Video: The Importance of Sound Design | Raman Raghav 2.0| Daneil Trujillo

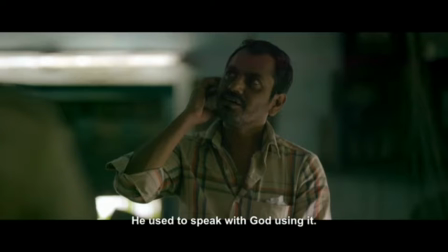(4:06)
And by doing little subtle elements like this, you might not even realize it, but Anurag is doing exactly that. He's pulling you into his story that would otherwise be boring without these added elements.
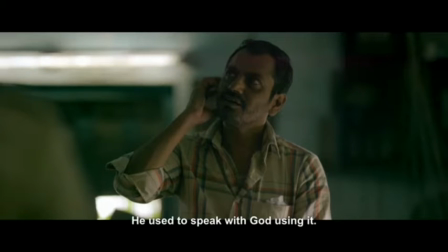(4:20)
Because if you could imagine for a second that there was no score, that there was no sound design, that it was just Ramana talking to cops, yes, it would be inherently interesting, but it would not be the best version of this scene. And that's why it's a great scene.
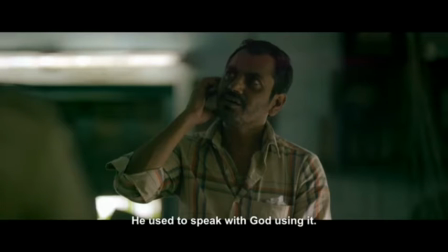(4:38)
Now, to wrap this up, there's one more missing piece of sound design from this scene that I have not touched upon, and I consider to be truly amazing. Towards the end of the scene, Ramana starts to talk to Raghavan, and he says that he's been watching him very carefully.
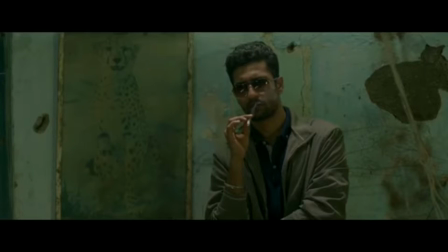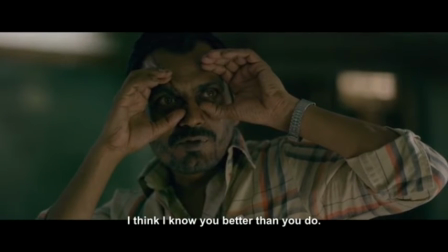(5:03) उनको लगता है अपन आपको आपसे ज़्यादा पहचानता है.
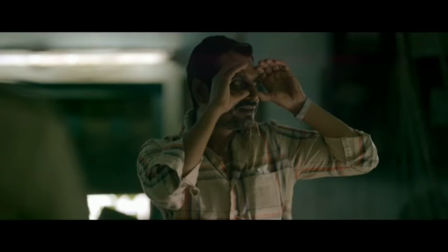(5:09)
Now, as this scene progresses, you start to hear that title track, the music from the club in which we are very first introduced to Raghavan. Now, the significance of this moment is not only does it connect that this cop was the same individual at the beginning of the movie,
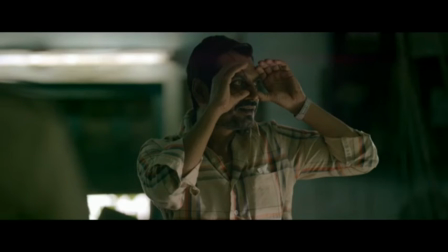(5:29)
just in case you missed it, it also allows for a connection to develop between Ramana and Raghavan. Nothing is explicitly stated, but because of the audio cue as a result of sound design,
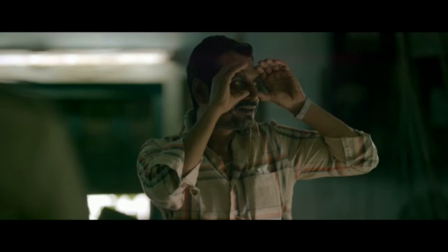(5:45)
we as the audience are able to make the connection that these two men both know that they are both killers. And as a result, it allows for the movie to progress to a new level of heightened tension. All because of sound design. Thanks, guys.